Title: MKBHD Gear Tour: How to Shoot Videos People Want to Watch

So every setup I use is designed to try to get that mic as close to me as possible.
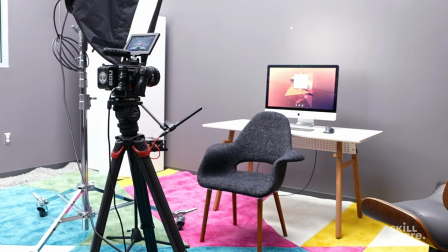A lot of times for me, that's under-slinging it so that the area behind the mic is carpeted and much smaller, but generally, just get it close to you. That's the best thing you can do. The last thing I wanna do is put the mic on the camera. And then lights. It's well lit, typically, in this room, in this studio, but we often add a lot of lights to sort of get that cinematic look.
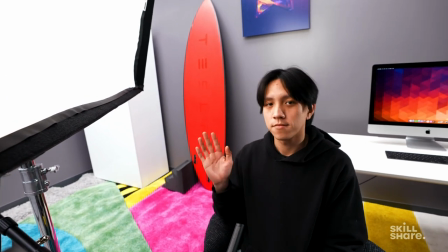So we have a key light. Any lighting tutorial you watch is gonna break down the fundamentals of three-point lighting, and that's, I mean, it's a YouTube video you could watch.
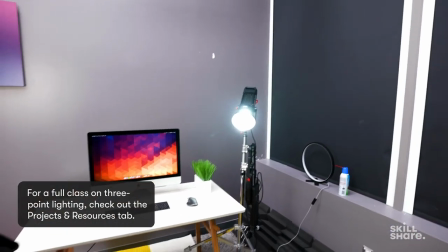It's probably a Skillshare class you can take, but generally, we just like to keep the lighting as focused and real as possible.
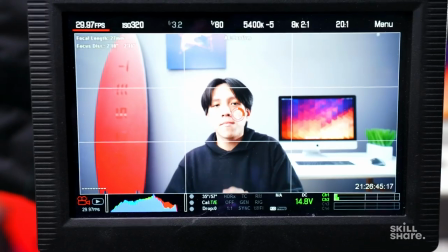So three point lights are a great place to start and then you can sort of mess with practicals and all sorts of other stuff from there. Now I'm talking about fundamentals here because at the end of the day, it's almost impossible to replicate any gear setup you might see around the internet. But when I say fundamentals, if you look at a smartphone today with the three lenses on it, and you can probably get as close to your face as possible with that and a microphone and shoot a pretty good looking video. You wanna get the light in the right place. that's also really important they're powerful cameras but you don't want the light behind you you want the key to be facing you generally things like that but i've seen really great videos made in the last few years on just a phone with no mic with voiceover just in the phone itself edited and uploaded entirely from the phone so as long as you have those fundamentals of have the lenses you need have the focal lengths you need have the mic nearby and have the lights it's in the right places, you're on a good start. Now I know I promised a little specific behind the scenes with our exact gear setup, so that's what we're gonna do. Let's take a look at how I made the Galaxy S21 Ultra video.
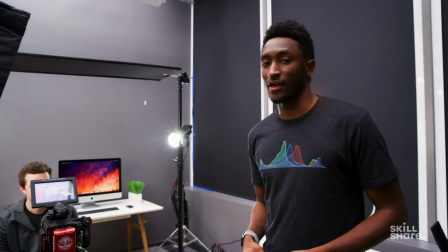Here we have the exact set that we used to shoot Galaxy S21 Ultra A-Roll.
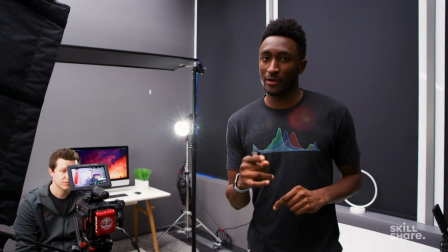Now I'm gonna go through everything here with you. Again, keep in mind the fundamentals, but I'll go through the exact specific gear because a lot of people want to see that too.
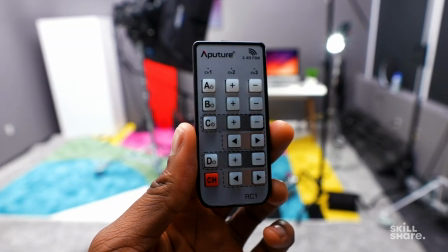What I'm holding in my hand is a remote to start this whole process. this is an aperture remote because we have a bunch of lights up here in the ceiling
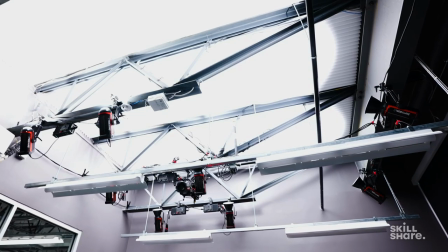that are all wired to just shoot straight up and give us nice soft light coming down this
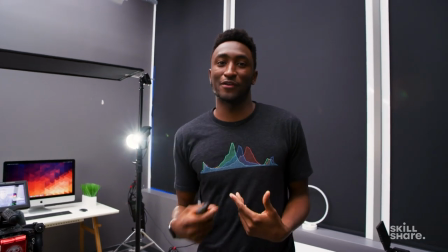this isn't even in the fundamentals this is just something we spent a lot of time on as video nerds and built into our studio so when i press this this button
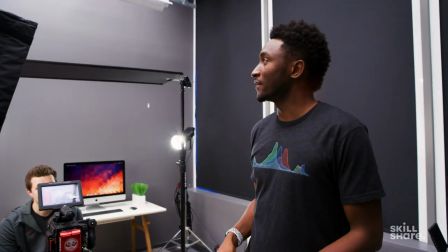it's just going to tell us lights off lights on and that's just kind of the environment light it's the environment light for
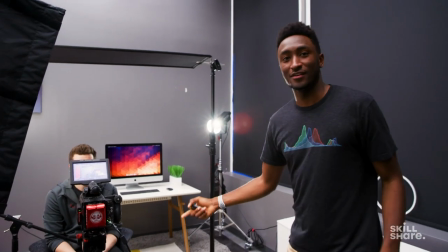the room and it's on the background here so you've got andrew sitting in you're gonna you You can see the setup sort of built around him at the moment.
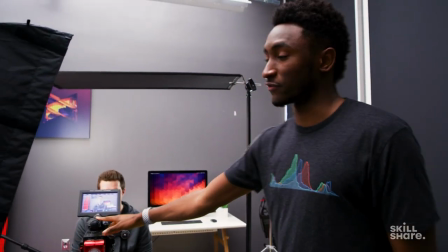So the fundamentals right here are, he's sitting in the chair and the camera's sitting right in front of him. And we've got the wide angle all the way wide at 24 right here, which is great.
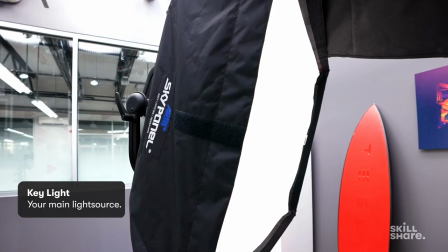The key light on him, which was on me, is the SkyPanel S60. This is a big, colorful, really soft light.
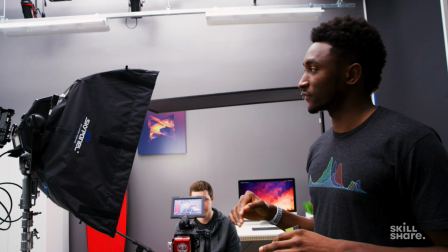I say colorful because it can do RGB and all this fun stuff, but it's pretty much just white light at the moment.
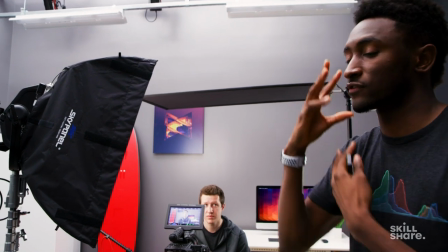And it's got the soft box so that the light is softly, evenly falling on his face.
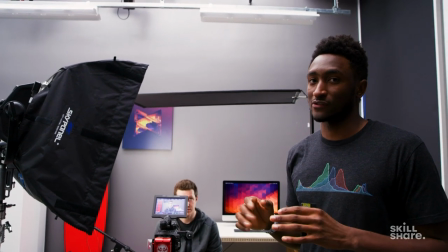It's a pretty standard fundamental. If you can get a light source as big as your window, that will be softer than if you just have a point light.
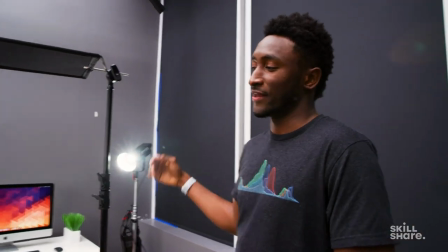That's a little harsh. Got one more aperture back here. That's sort of filling in and adding light to his edge.